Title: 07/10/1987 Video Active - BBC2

richard simmons belongs to a group of enthusiasts who've restored an old steam engine in a sawmill in Oxfordshire. When making a promotional video about the engine, Richard Foundry was faced with some particularly challenging lighting problems.
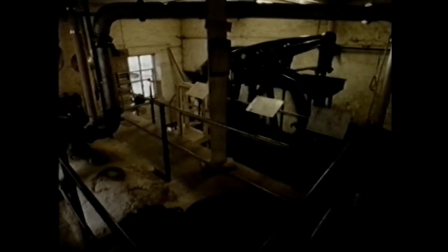It is very dim and gloomy in there, and there are lots of different levels to the place.
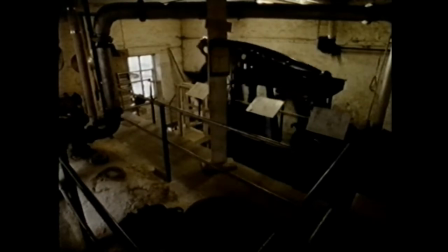I knew that when a film crew films things, they light it, but I'd had no experience at all. My own experience was with sound recording, so we were starting from scratch, really.
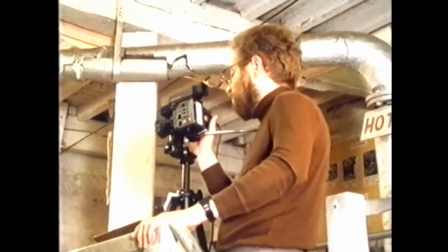We optimistically set out with two domestic electric light bulbs in reflectors,
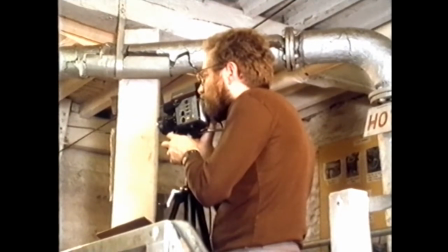and this looked quite good in the little viewfinder on the camera, but when we played back the day's shooting after we'd finished,
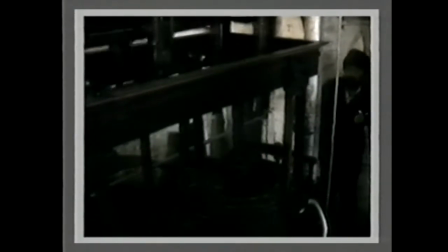it was very poor colour, and there were lots of grainy spots on it, and everywhere where the camera or the people moved,
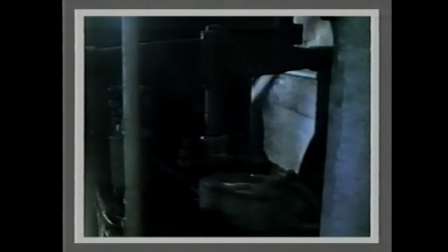it left long smears behind, so effectively it was just rubbish, we had to scrap the lock.
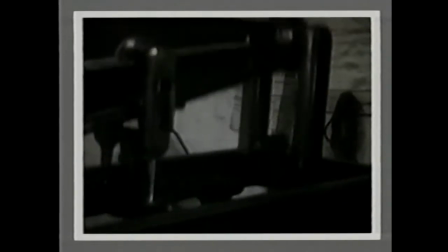We were a bit heartbroken at that stage. well obviously we had to reshoot it so I went to a photographer friend of mine and said look can you lend me some lights and what
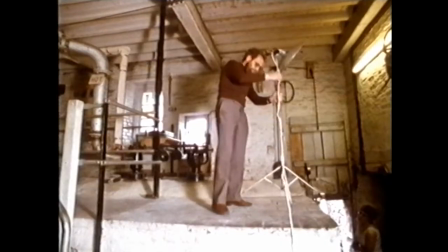he gave me in fact was some photo flood lamps in reflectors we only had two of these so we had to do the best we could with
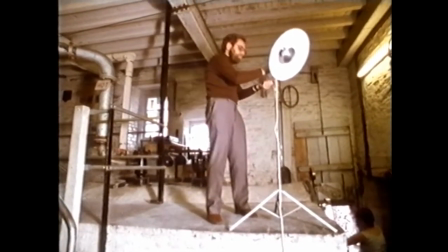just two lamps on stands and one of the problems is in here there's hardly any level
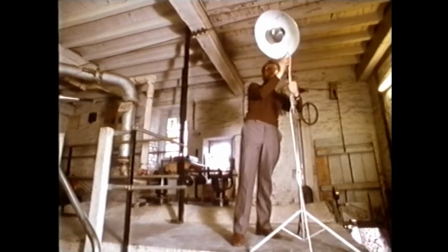places to put stands so where we put them was more or less where we could
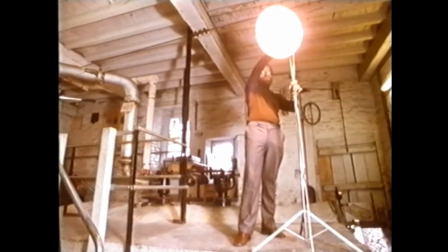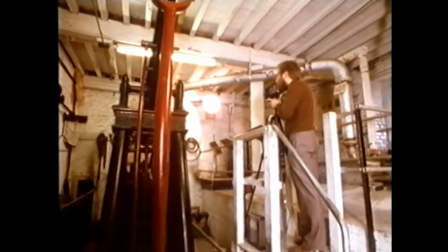we really just wanted it light all over and we hoped that that would light up the engine in an interesting way the
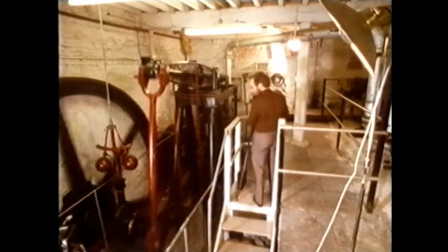main thing really was to get the whole thing light and that's quite difficult with only two lights the
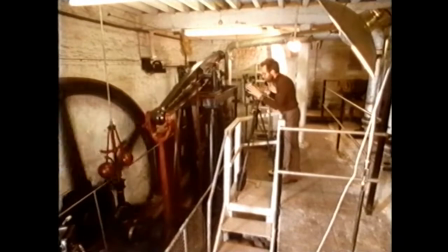pictures were okay the colour was okay and so on but again we could have done with even more light because the moving parts for example the governor that goes round,
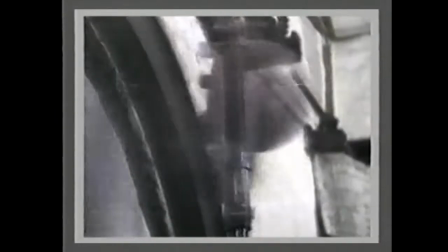tended to look rather ghostly because the image on the camera was smeared. And I think if we'd had more lights, that would have cured it.
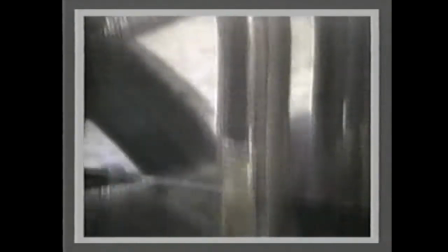But we didn't really know how to go about getting more light at the time.
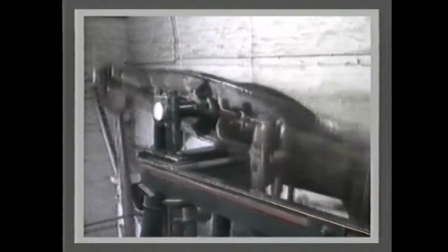It is possible to hire lights from video workshops or theatrical lighting stores.
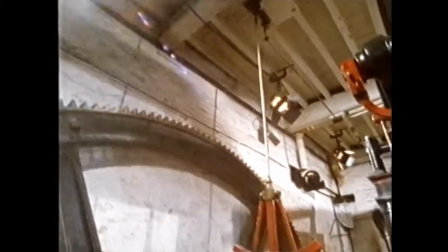We asked our own cameraman how he would like the steam engine.
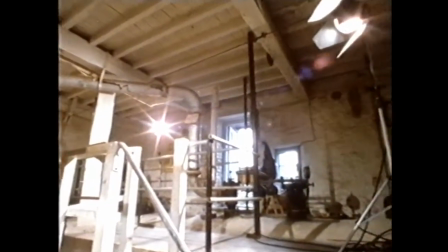He recommended lighting it from all sides and used six redheads, 800 watt lamps which are widely available.
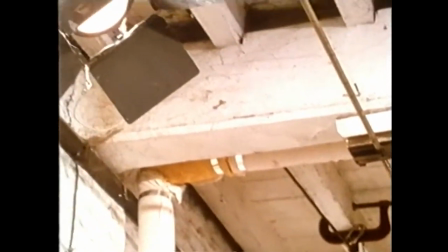Wherever possible, they were clamped to the ceiling for safety and were then covered with blue gels,
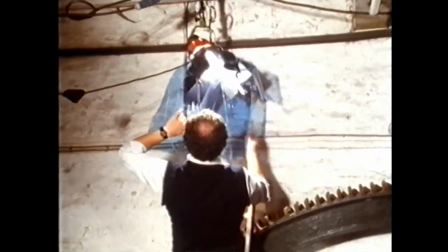also available from higher shops, to colour balance them with the daylight coming through the door and window.
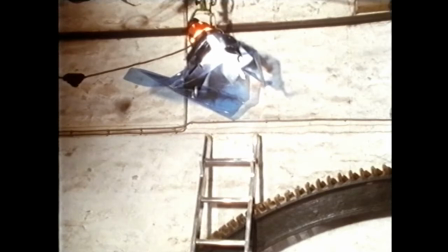It may seem like a lot of effort, but the results show much sharper pictures and truer colours.
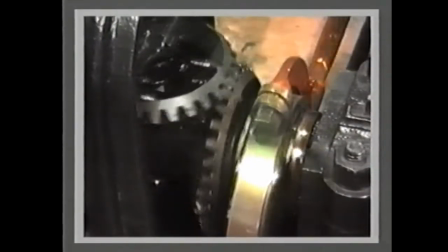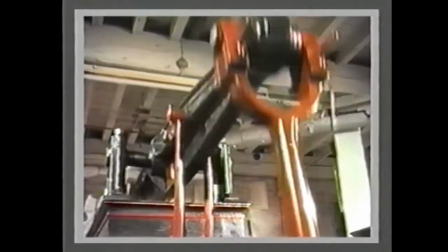So how do these compare with Richard's earlier attempts?
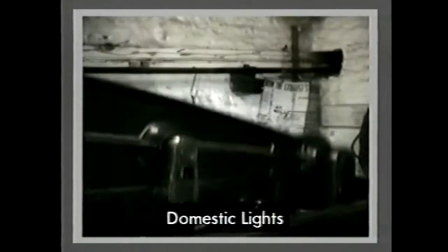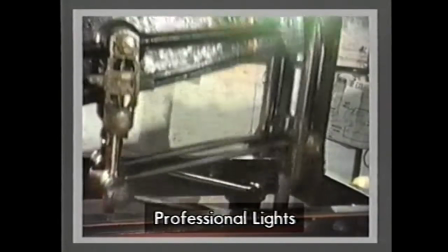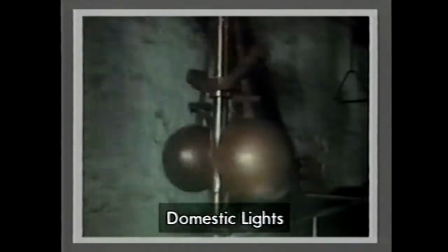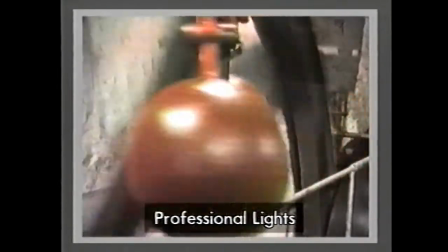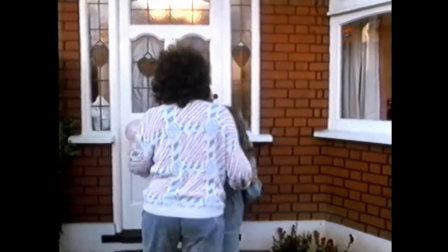It's John Palmer's sixth birthday party. All the usual preparations have been carried out.
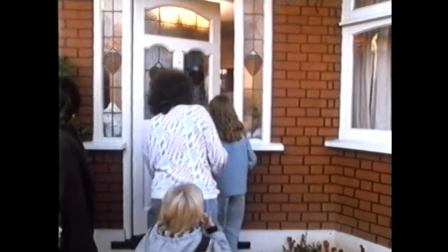The cake's been baked, games have been planned, the presents wrapped and the guests invited.
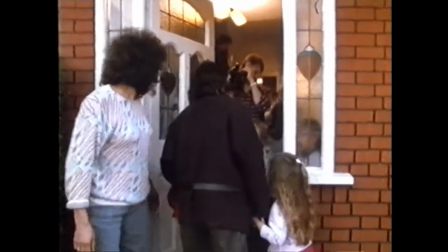But this year, there's one additional ingredient. John's parents have asked their friend Stuart Dolin along to video the occasion.